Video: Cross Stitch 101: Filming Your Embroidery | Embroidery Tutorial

hello out there and welcome to my channel my name is milesy and today I want to take a little bit of time to show you how I film my embroidery this is one of those things where it's not necessarily a tutorial because you will probably find a way that you like it a little bit better but I just want to show you the process of how I go through that from everything from hooking up your camera to actually doing the technical bits on your computer so let's go ahead and get started so
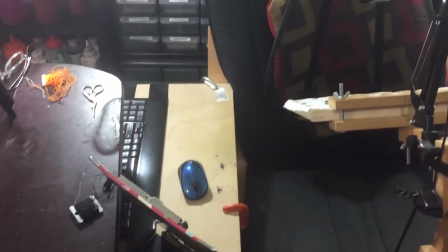this is what the overall setup looks like sometimes there's a computer monitor
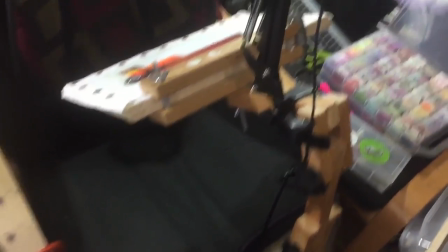over here while I am streaming but I have my floor stand my camera some alt lights I
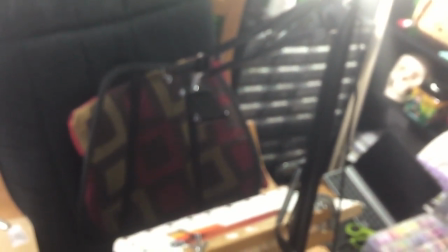have three of them oh it doesn't want to focus okay I have to have those on or else you can't see over here because there's a lot of black stuff but I have the two lights
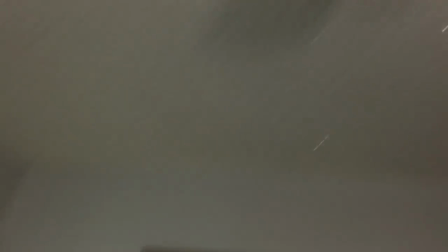there and then the third up top and what that does is
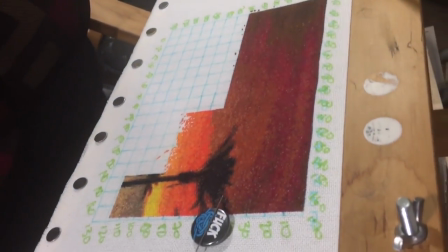if you look at the actual embroidery right here there's
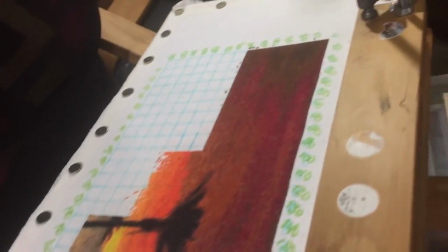no shadows on it coming from any direction so the more lights that you can
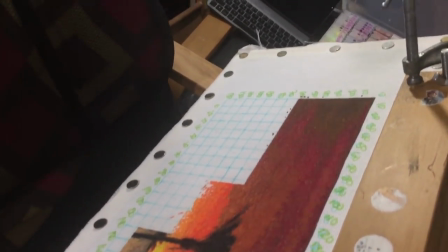have in the more angles that you can have the better it will be eventually I want to
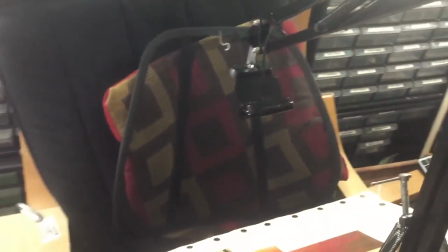get some overhead lights up here instead because this over-the-shoulder thing it's kind of crap but it works and I don't
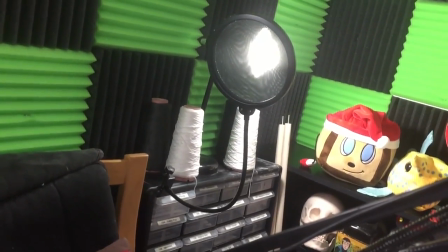know if you can tell probably not let me get behind here that's what that's for not really but that's what I use it for uh you don't actually want to have
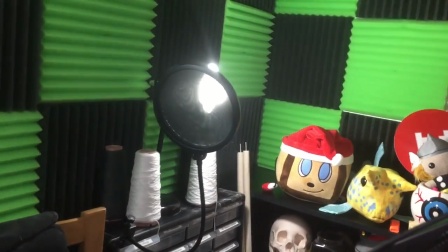them shining at your work I kind of shine them away and I know
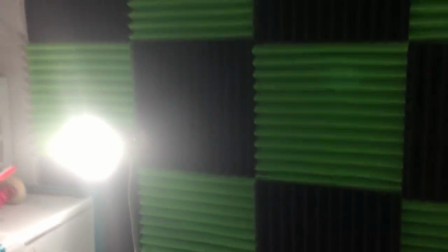it's really difficult to tell you can kind of see there if I do that it's
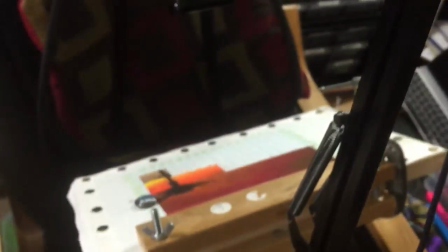shined away from my work it's not shined at it and that gives you the best
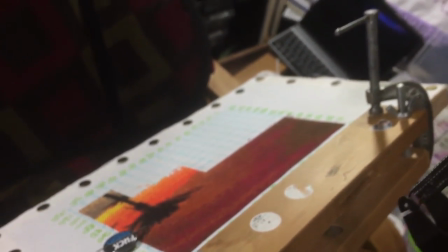smoothest lighting without any harsh shadows and then important
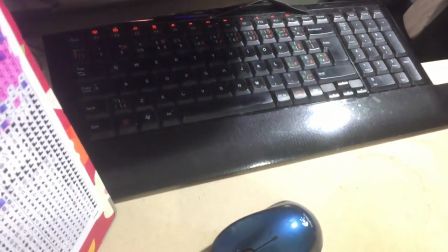is right here i have a keyboard that's very important it's taped to
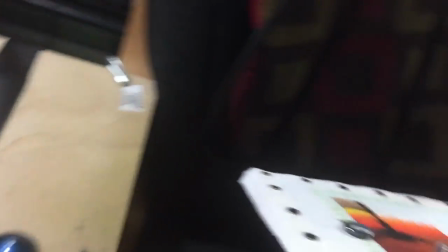my chair very awkwardly but we will come to that later but what you need to do the
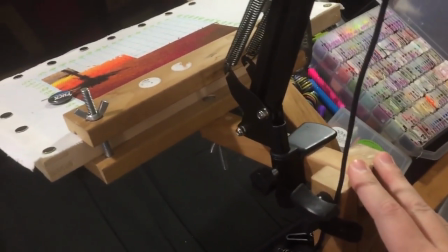actual filming is you need some sort of a stand i have my awful edmund
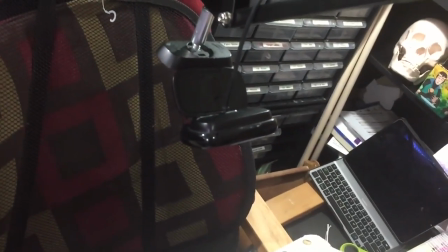stand you need a camera i strongly suggest a
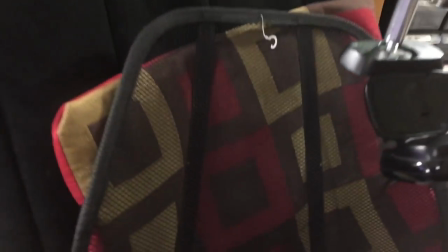hard-lined webcam i use the logitech c615 let's
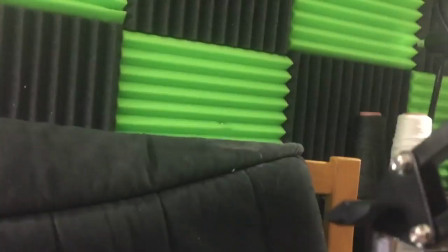see if i can get a good shot of it right there and it is attached to a six foot
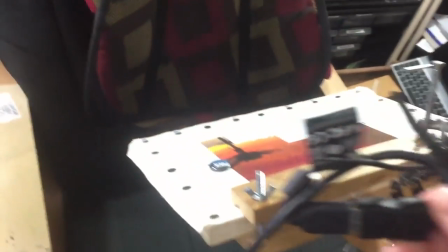long extension cable right there and i've tied that
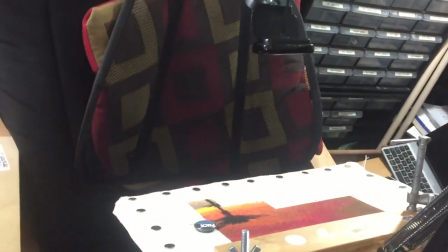off so that it doesn't accidentally come untied or unconnected when i'm using it disconnected that's the
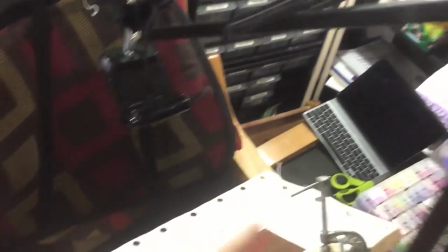word and what we want to do is we want to have our camera looking
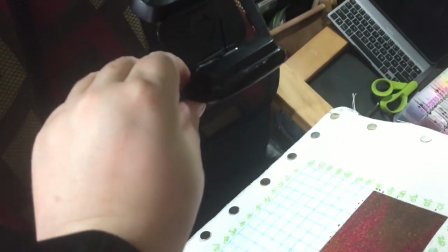down at the stitching the reason I recommend the webcam over using
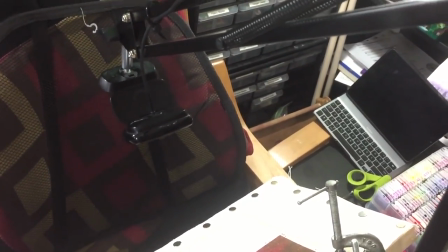your phone or using a smaller camera that's dedicated
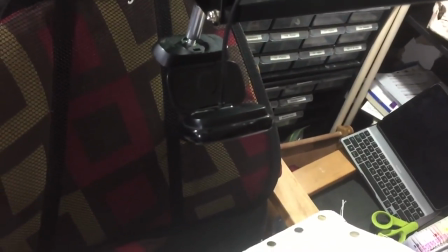to filming is that you can film as much as you want on a webcam with your phone you're
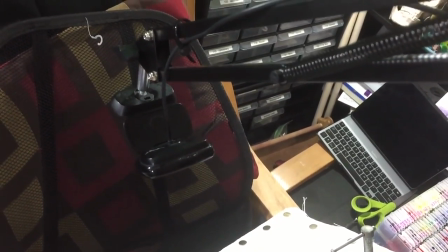limited to space your phone is also going to be pretty heavy,
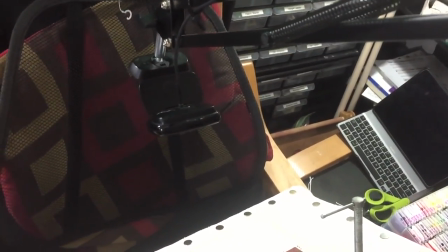and you want it to be as light as possible, and with a lot of regular just straight-up cameras.
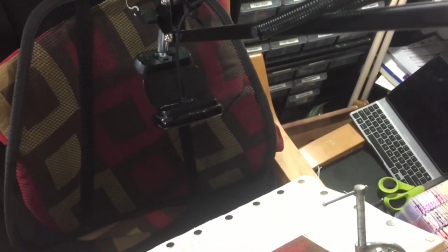There is a hard 30-minute film limit on them for tariff reasons that I don't understand.
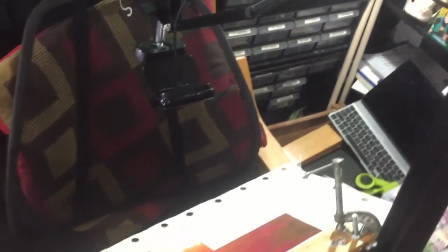It has something to do with exports and taxes and tariffs being higher on video cameras than photo cameras,
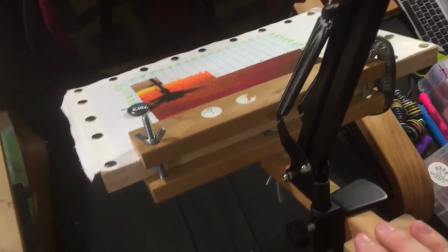so there's a hard limit on what cameras can do. And then I have this.